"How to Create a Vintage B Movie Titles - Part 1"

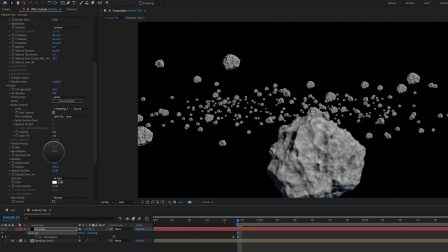Also, let's go ahead and add some size randomness. So we're going to turn up our randomness to 100.
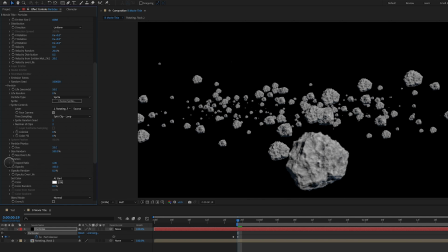So they're all different sizes. And let's go and turn on rotation, orient to motion. Let's go ahead and turn that on. A lot of these settings are based on just trial and error.
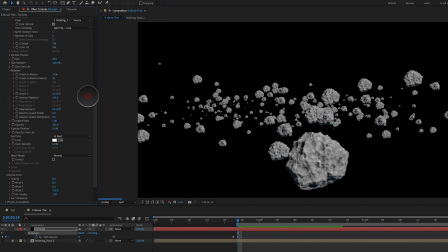So I like to just kind of come in here and play around random rotation. I'm also going to turn that up to 100 so that they all are just rotated slightly differently.
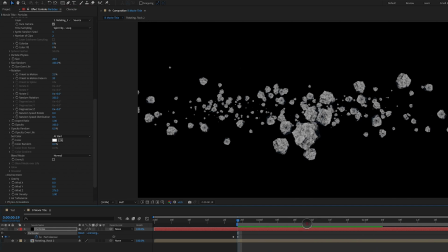And this is looking pretty good. Now, I want to go ahead and back this layer up here so I can preview the entire composition and that's looking pretty good as well one
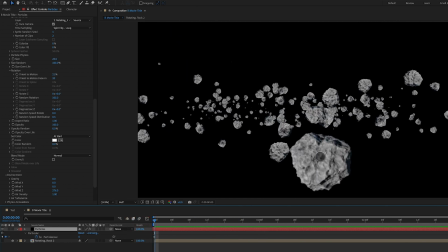thing I want to do here is I would really love to start closer to this asteroid so let's go ahead and add a new camera layer new
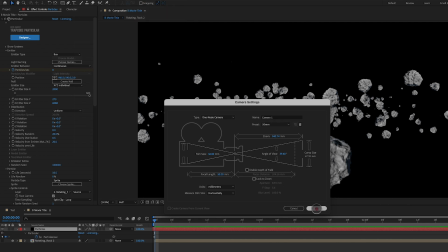camera we're going to keep it one node we're going to turn off depth of field for now 50 millimeters fine click okay and with this we're going to
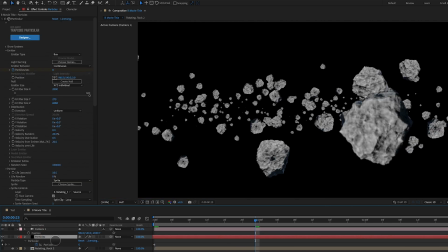push in closer to our asteroid field here and i want to play around a little bit more with the size of this maybe five thousand
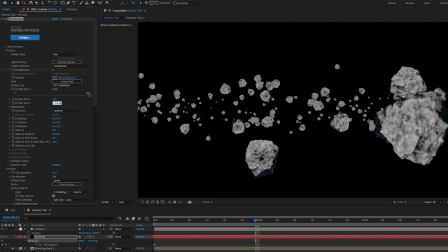maybe three thousand let's make the emitter even bigger let's go to ten thousand let's make the y just a little bit bigger let's try 350.
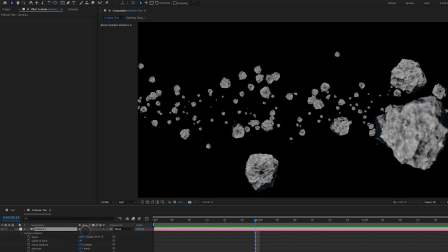that's looking pretty good we can also go ahead and turn on our depth of field here go ahead aa and turn on depth field something like that maybe push this out a little bit and that's on and that's off gives a little bit
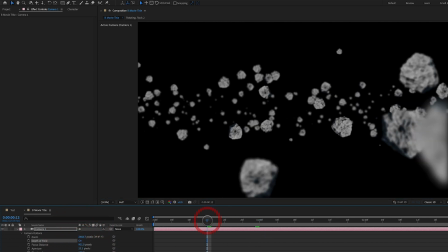more depth to the piece and there we go it's looking really
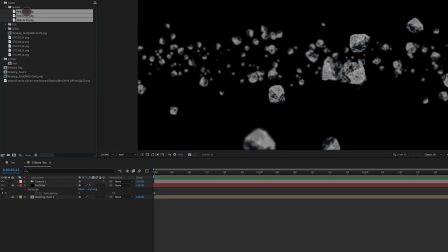nice as well and let's go ahead and bring in these nebula images these are just still
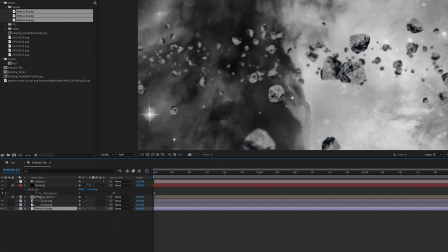images or pngs with transparent backgrounds that i played around
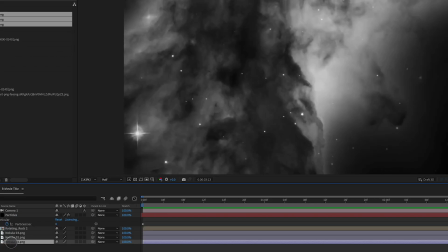with photoshop and got them to have some alpha channels to them so i'm going to go ahead and scale this one down maybe about 50
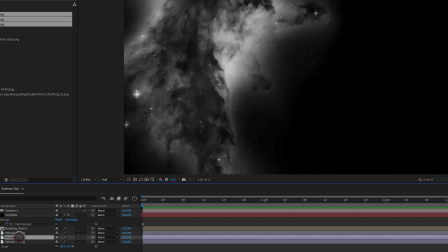bring it over in here take the next one we'll scale down to about 30
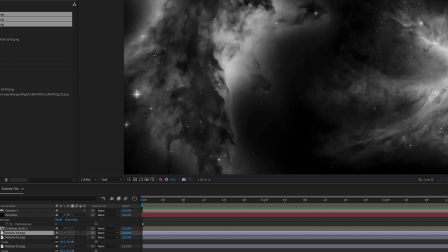bring it over in here and this last one we're gonna go ahead and turn it on and hit scale and bring it down pretty small
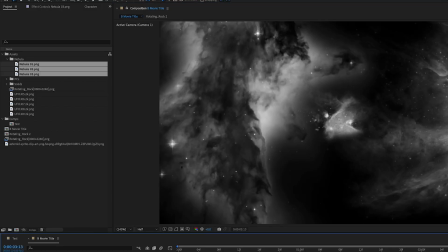something maybe in here and to all three of them we're going to select them and go to effect blur and sharpen camera lens blur and we're going to
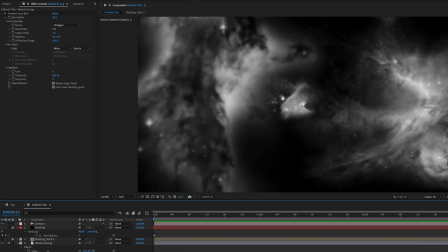create a blur of about 20. So all three now have a blur of about 20 on them or unsolo them.
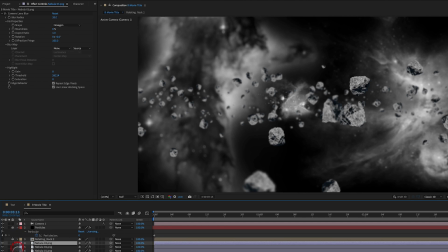And you can see it creates just some more depth back there in the background.
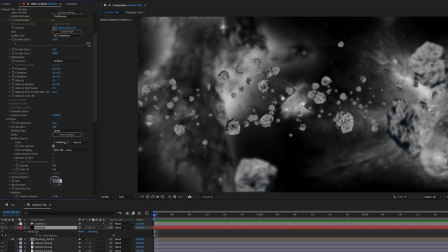And to wrap this video up, let's go ahead and increase the size backup of the asteroids to about 35.
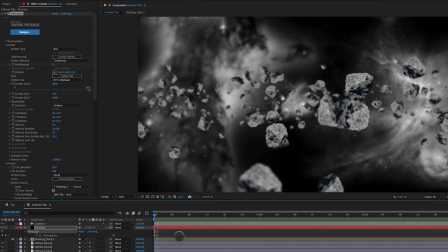And I'm going to preview this and that is looking really cool. So that's going to do it for video number one in the series.
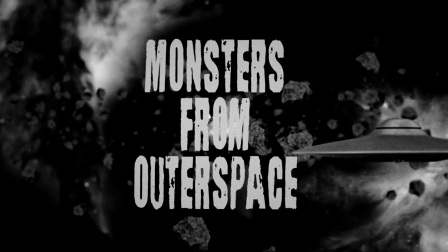I hope that you've really enjoyed this lesson on creating a sci-fi b-movie title please let me know if you have any questions in
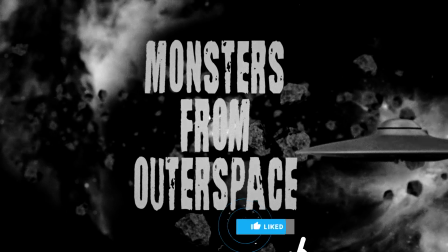the comments i'd love to answer them for you hit that like button if you enjoyed this video and please subscribe to this channel it helps other people find
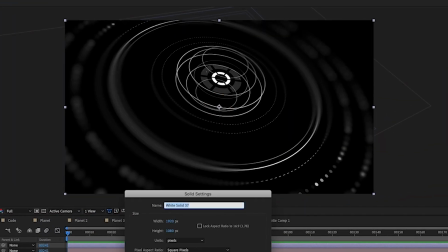this channel as well if you're looking to upgrade your design skill set master the art of style and execute like a pro i have a course called
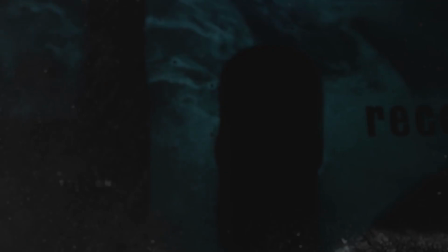stylecraft that you can check out at motionscience.tv you can also learn more about this course by clicking the link in the description.
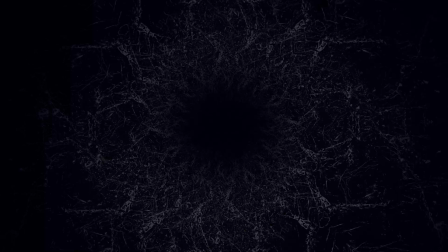As always, thanks for watching. I'm Cameron, and this is Motion Science.